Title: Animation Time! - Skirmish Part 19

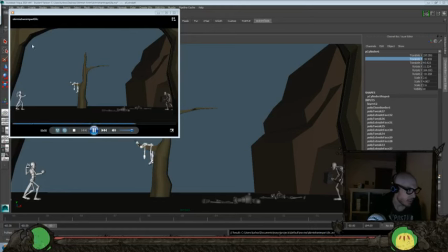(16:41)
So I think I want to do maybe a cliff edge. Maybe we'll just leave that. It's already pretty busy anyways, and we might push this back a little bit further there too.
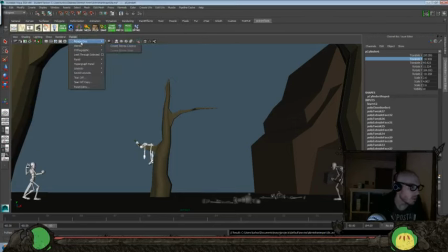(16:55)
Okay, so I'll switch back to our camera here,
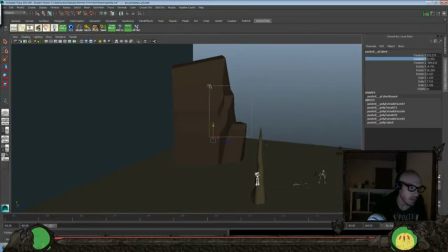(17:03)
and I'll grab all of these things there, and no, or not, and we'll just push them back a little bit more.
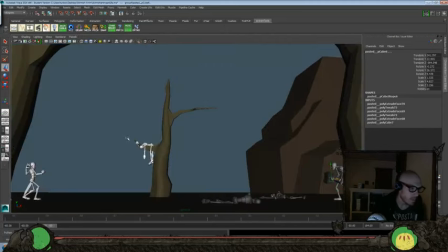(17:18)
And let's look through here, see if that feels a little better. So there's a little more distance between there. And again, want to make it just so that it frames this last ending shot a little bit better here.
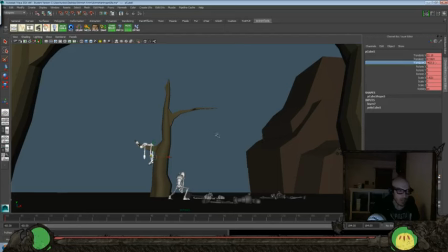(17:38)
And maybe we'll push that back a little bit more there too. Scale it up in Y and over in X. There. And let's do a quick play blast and see if that still works through here, because it looks like it's all working here.
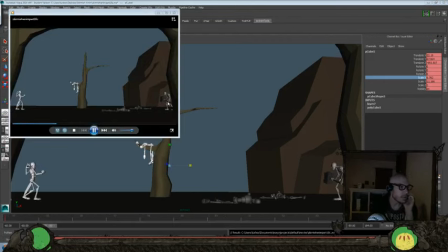(17:57)
Alright, I think we've got a sense of depth, and I think our composition's a little bit better, a little more framed in nicely. We got kind of this look through the tree, or it would almost be even like a cave at this point too, just with that outlook.
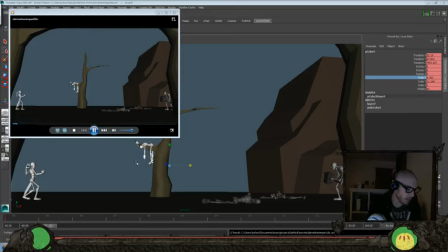(18:12)
So I think that frames it a little bit better. Now let's add a couple more characters and some more props and everything too.
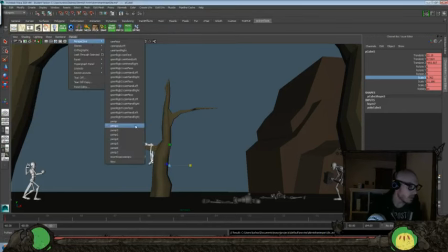(18:19)
So let's go back to our perspective and we'll save off our file one more time. Now one thing we are missing is we're cutting off that other character that we had over there. So let's see if we could maybe have him.
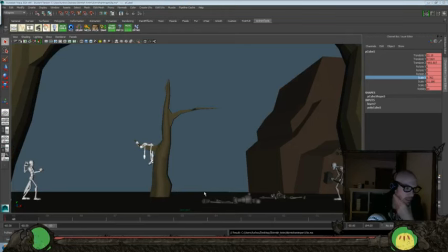(18:36)
Still want to keep a lot of this area clean through there. So maybe we could have him just be on the edge here. Would that be interesting? Try that. Or we could push him back somewhere around there.
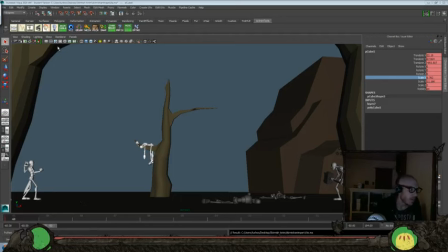(18:56)
Yeah, I think that might be a better spot for him. Okay, so let's go back to our perspective here
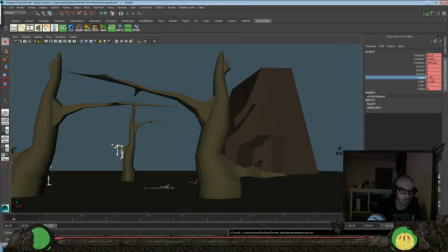(19:05)
and turn, what one is it, 10? Show our nerve curves, because we want to move this character.
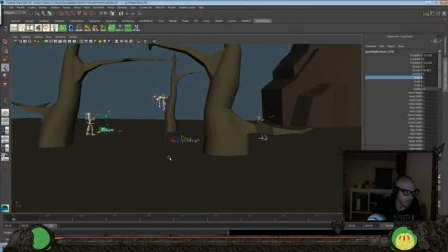(19:20)
Everything pretty much over here.
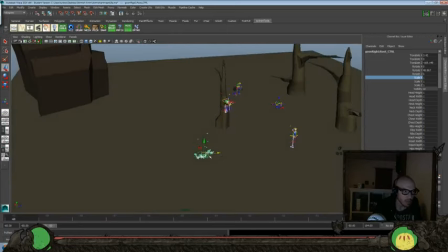(19:23)
And we can actually push it even back further too to keep our sense of depth and everything to the shot a little bit more.
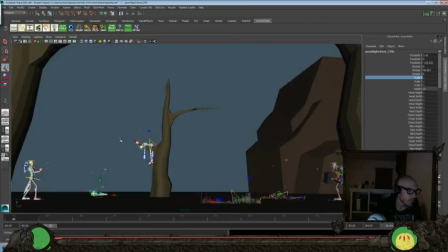(19:31)
Let's look back through there. And now I want to make sure it's over a little bit more because we've got some action points going over here when it gets pushed over, so I don't want to intersect with that.
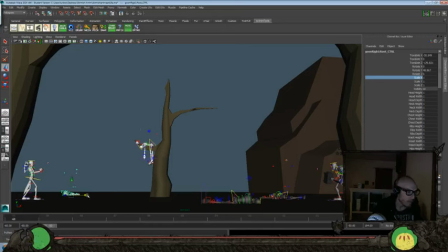(19:43)
I just want to keep that pretty clean going through there. So maybe even over there and back. Yeah, I think that'll work.
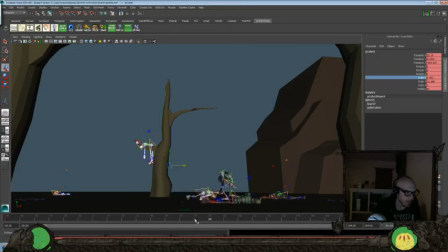(19:57)
Let's kind of frame through it and make sure that, like I said, around this point, yeah, it's not going to be intersecting through there. And I think we could have a character off over here
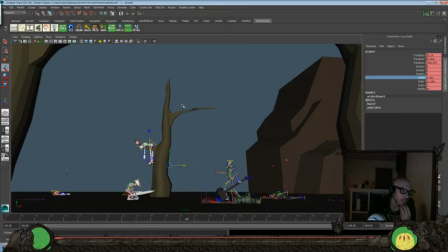(20:11)
And I was thinking about throwing another one up in the tree, but like up here, so that might be interesting. Yeah, let's try that. So get another character in here. Okay, so we're just going to import another one.
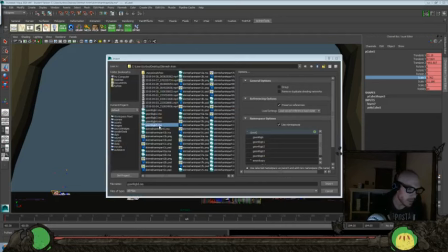(20:28)
I just copied that file and named it 5 here, and we're going to import that one. So I'll select that and hit import.
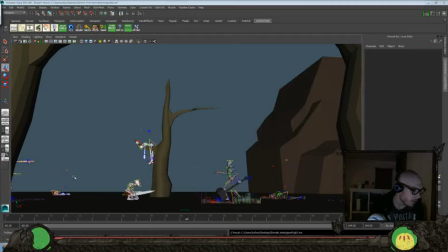(20:36)
Okay, and we've got them imported.
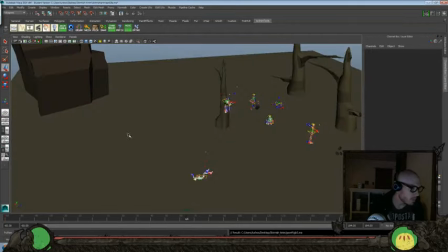(20:38)
So switch over to our original perspective here just for a second so I can grab that, and then back to our main camera that we're shooting from. Should be perspective 4.